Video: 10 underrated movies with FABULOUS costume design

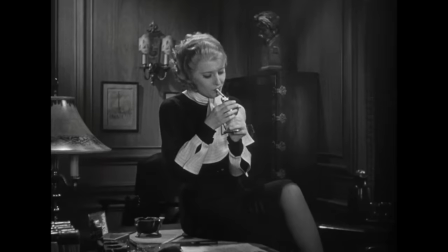(16:34)
The costumes are created by Ori Kelly, who also did other movies like Some Like It Hot, An American in Paris, Casablanca, and now Voyager. The costumes are in part why Barbara decided to do babyface in the first place. Before babyface, she was creating a reputation for herself, playing these like struggling working class women roles.
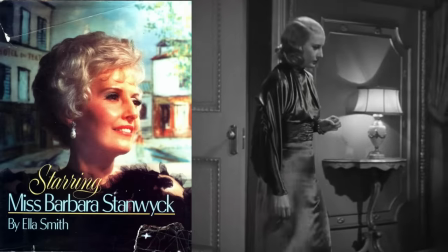(16:53)
In her 1974 biography,
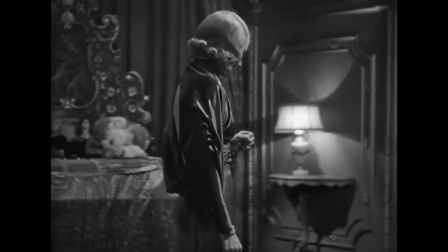(16:55)
the writer Ella Smith said that Barbara's fans disapproved of all the gingham and flannel roles she was playing and wanted her to wear evening gowns. So in an interview with the New York Sun in 1933, Barbara admitted that this was part of the reason why she took the role.
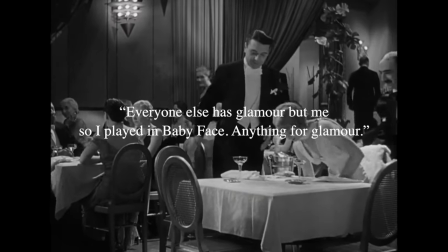(17:10)
She said, "Everyone else has glamour but me, so I played in babyface. Anything for glamour."
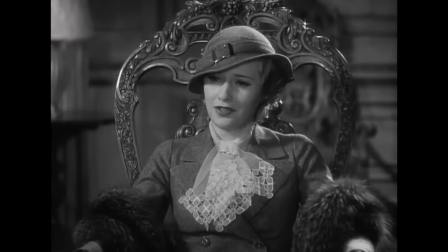(17:16)
Over the course of the movie, Lily dresses more and more extravagantly to mirror her social climbing.
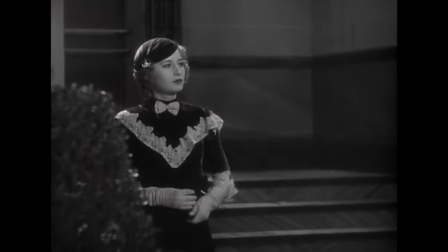(17:20)
My favorite outfit of hers is this velvet dress with the white lace details and matching gloves and headpiece.
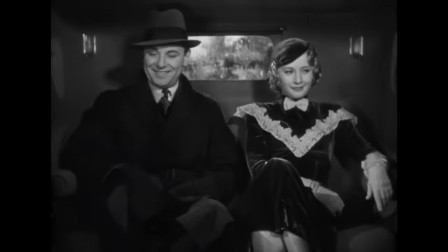(17:26)
It's such an adorable outfit. Barbara looks like a doll, and I think this V shape is overall very flattering and adds another dimension to the dress.
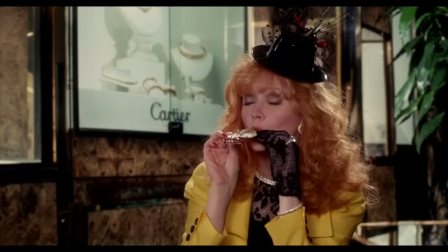(17:35)
Troop Beverly Hills is an 80s movie starring Shelley Long with costume design by Theodora Van Runkle. Shelley Long's character, Phyllis Neffler, is one of the most fashionable woman characters in Hollywood history. Yes, I said it. She was Elle Woods before Elle Woods.
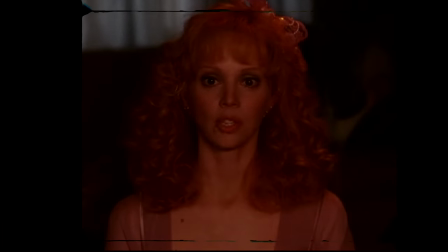(17:53) "And then, as he turned my chair around to face the mirror, I saw it.
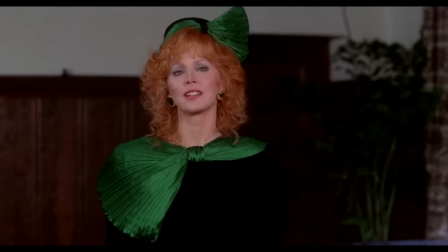(18:01) He permed me!"
The premise of the movie is that Phyllis is undergoing a separation slash divorce from her husband,
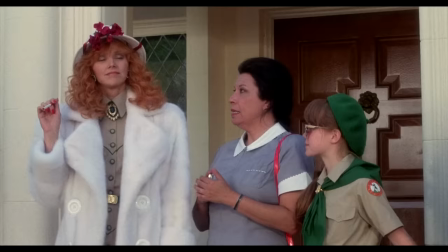(18:08)
and she also signs up to be a Wilderness Girls troop leader to bond more with their daughter.
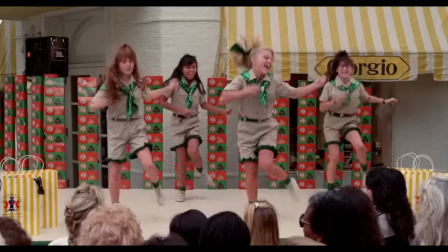(18:14)
Because they live in Beverly Hills, all the other girls in their troop are rich kids who don't know how to do anything.
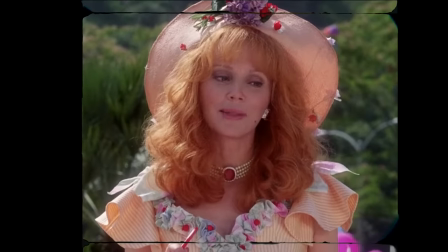(18:19) "I may be a beginner at some things, but I've got a black belt in shopping."
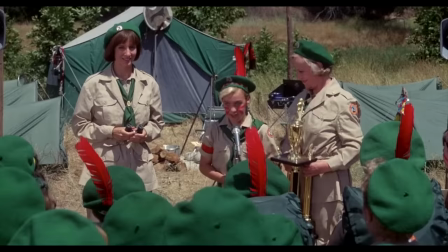(18:24)
Of course, Troop Beverly Hills has a lot of major problems, including cultural appropriation and red face, this uncomfortable portrayal of Asians,
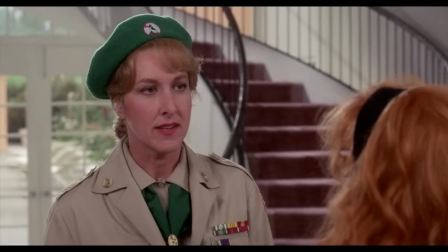(18:31)
villainization of masculine slash queer constructions of womanhood,
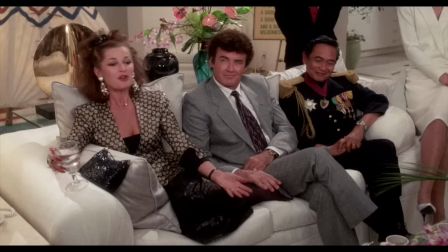(18:35)
and also the message that rich people are nice too and shouldn't be bullied for being out of touch with commoner culture doesn't really hold up as nicely in a pandemic world. So admittedly, I understand why a lot of people would not be able to enjoy this movie, but if you do choose to watch this movie, I will say that Shelley Long's acting is just so great. Like, she really makes the character Phyllis Neffler super endearing, and it's really hard not to root for her and to not enjoy her presence on screen.
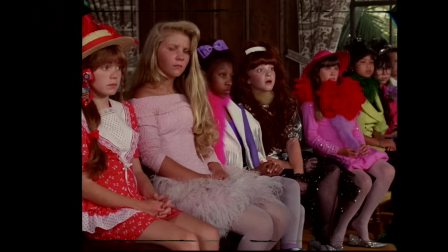(19:05) "What is this, Reno? Never go to Reno, girls. The California community property laws can't be beat."
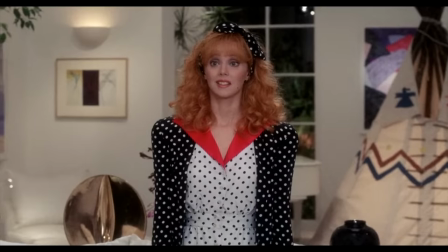(19:12)
She fully embodies the maximalist 80s high fashion standard, complete with dramatic shoulder pads and ruffles on ruffles. I'm honestly not a huge fan of 80s mainstream fashion.
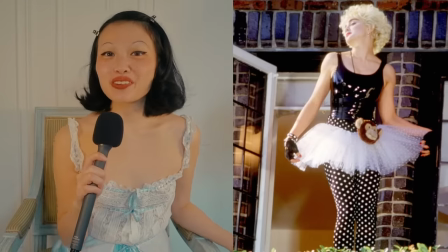(19:23)
I don't think I can ever really get behind the tutus over the leggings or those really poofy taffeta prom dresses. But with that said, I loved everything, or almost everything, that Phyllis wore in this movie.
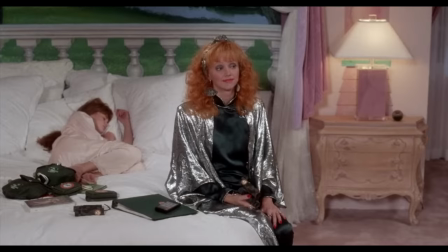(19:36)
And I think, like with Fran Fine, it's because her outfits have a lot of cohesion.
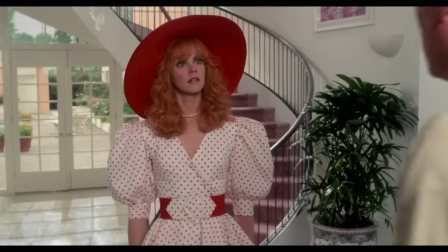(19:40)
It doesn't matter how exaggerated or ridiculous the individual pieces are, if it matches, then people think you look put together, period.
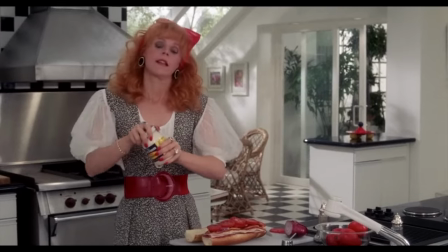(19:46)
My favorite of her outfits is probably this tweed jumpsuit.
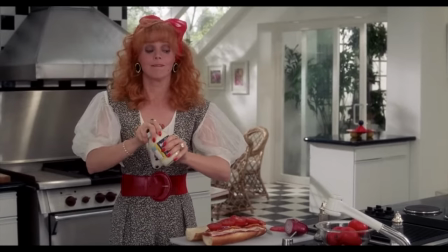(19:50)
It's definitely one of her simpler looks, but it does have the classic 80s poofy sleeves, wide belts, and hair bow.
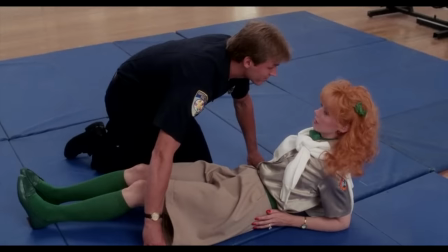(19:56)
I'm also obsessed with all of her troop leader uniforms.
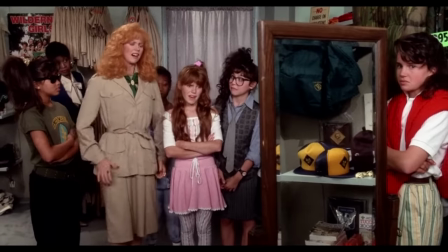(20:00)
When Phyllis joins the Wilderness Girls, she sends all of her uniforms to her tailor so that he can modify them to reflect Katara styles. V Magazine actually reviewed this movie a few years ago, and there's this one line that I really loved.
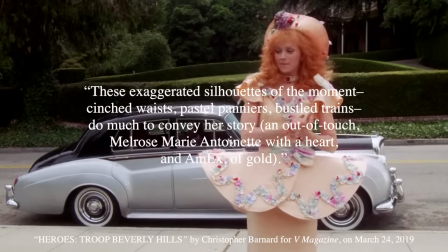(20:11)
I'll read it to you all. These exaggerated silhouettes of the moment, cinched waists, pastel paniers, bustle trains, do much to convey her story.
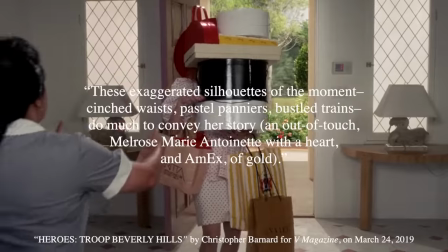(20:20)
An out-of-touch Melrose Marie Antoinette with a heart and amex of gold. The 1930s movie fashion was really like peak Hollywood glamour. Like, we will maybe never get there ever again. I mean, on the flip side, we've traded glamour for realism and for authentic stories, but on the other side, we've let go of glamour.